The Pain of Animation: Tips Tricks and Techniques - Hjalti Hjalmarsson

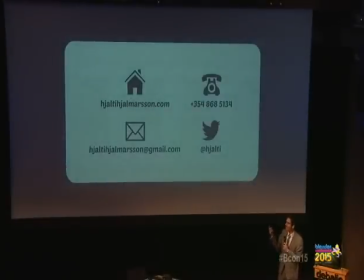Didn't expect applause there, but okay. So, here we go.
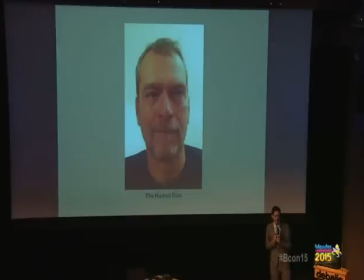So this is going to be just this incoherent rambling of things I find interesting right now.
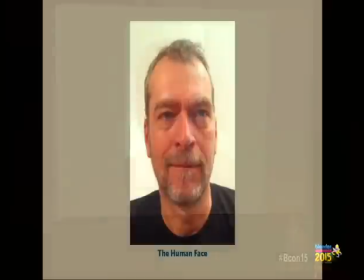and I crammed probably two hours worth of material into the talk. Today I realized that so I took a lot of stuff out of it.
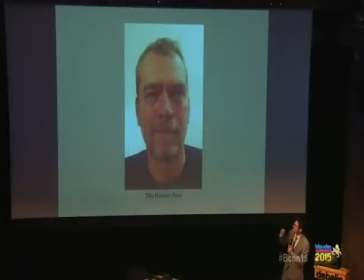So here it should be 45 minutes so it should be good. Okay so the human face. So whenever you do any kind of an animation, cartoons or whatever, let's say just hypothetically let's say you want to draw the human face, you're gonna have some level of abstraction.
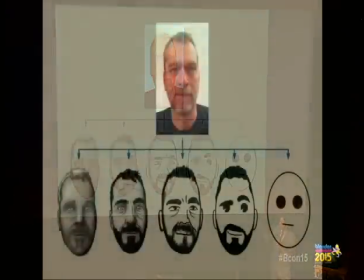So you want to draw it, but you want to put emphasis on one thing or another, and you want to put this many details in it or not.
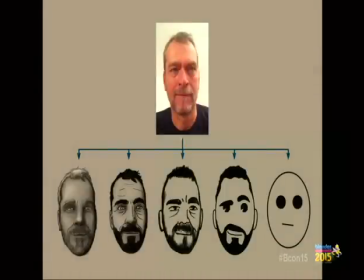But notice that even if you like try to water it down all the way to just like a circle, a couple of dots and a line, your brain is still registering it as a face. So your brain is actually doing a lot of the heavy lifting.
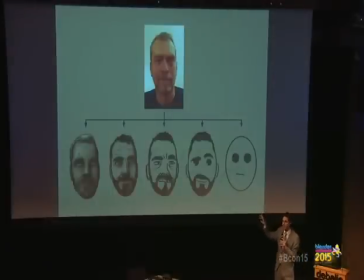So the artist only needs to put some features in and then rely on making that experience for you and actually make a human face out of it.
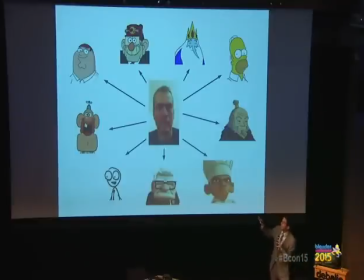So you can go in a lot of different directions. You can, like, this is all trying to represent the human face, but you see the variety. I mean, these are a lot of variables.
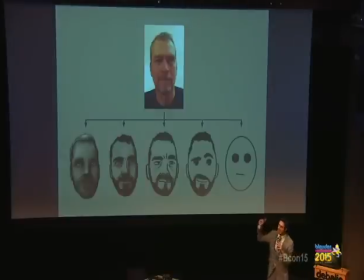So it's kind of, it's a little bit false to just think of it as a linear spectrum of realism and cartoony.
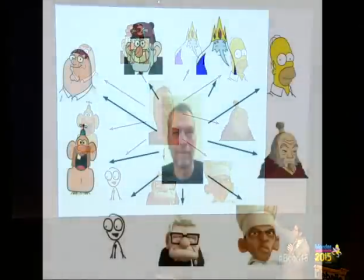It's a little bit more complicated than that. And then, like, you can take it even further. like all these different characters,
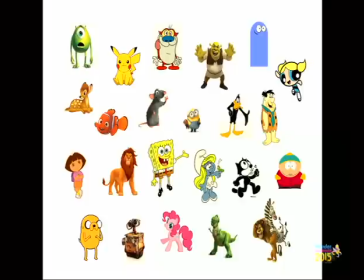cartoony characters, the way they're designed it's always a particular, there's a lot of decisions and they're sprinkled in there and every single one of them is made deliberately to kind of design this experience for the viewer and the point
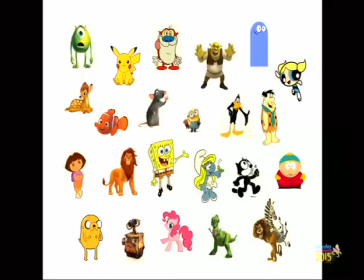of illustrating that is that this also applies with animation, with motion in and of itself and that's That's something that I feel like some people don't maybe appreciate all the way.
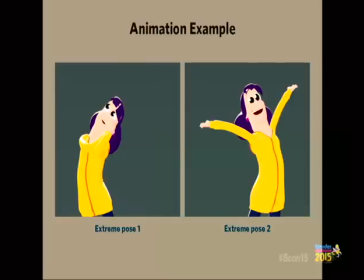So I wanted to do an example. So this is from Glass Half, directed by Bjorn Leonard. It's going to be premiered this weekend from the Blender Institute. So I took one of the characters. She's called Min. And I took two poses of her.
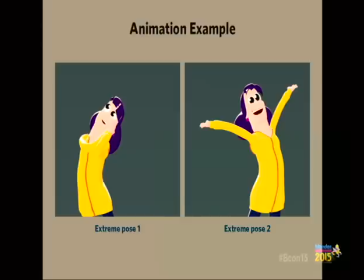And I kind of just made these two poses. And they look nice. It's like two extreme poses. and it's supposed to be kind of cartoony and snappy.
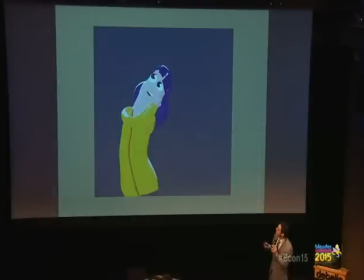And if you see them play together, you can kind of see what I'm going for with this motion.
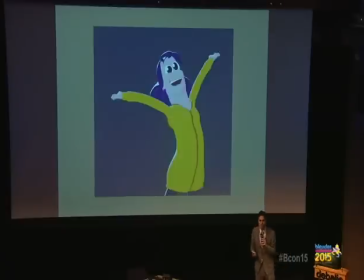Of course, you might be thinking, well, you know, you've done all the work, right? You did those two poses. Why don't you just let the computer do the rest of the thing?
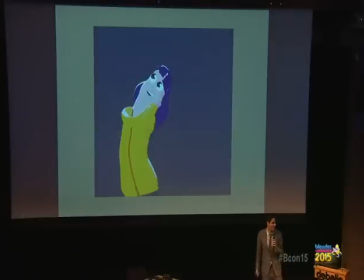Well, I don't know. Like, yeah, no, no, no, no.
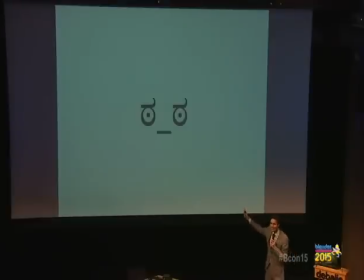That's my reaction. It looks like shit, really, it does. The computer isn't animating, it's just kind of interpolating and you have this thing that's not moving in arcs, it's doing weird things.
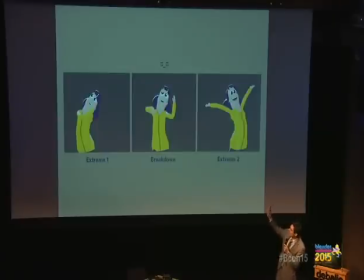You look at the breakdown that the computer is giving me, what is that? I have no idea what that is like there's no intention there's just weird shit going on. Okay so let's say and this is kind of what I wanted to show you guys is that let's say I come in during
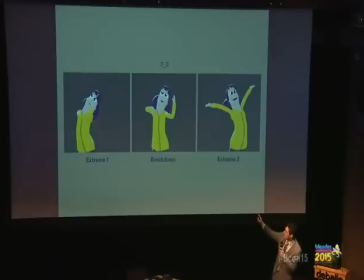this process and I'm like okay like I'm I'm an animator I'm a character animator and I want to work with this and I want to take it a little bit
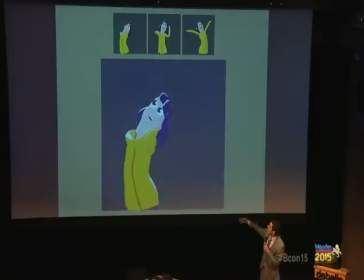further I want to take I want to favor the beginning pose, for example.
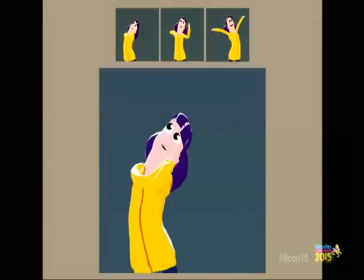So here I took it and I favored it. It's 33%, I think, to the beginning pose. And then maybe take the hips down a bit. So the hips are moving now in an arc, or arc-ish.
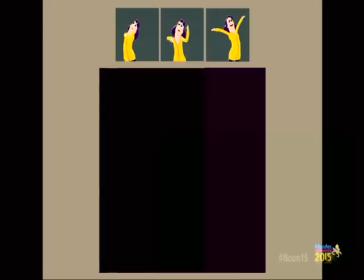It's only three frames. And then maybe close the mouth and the eyes.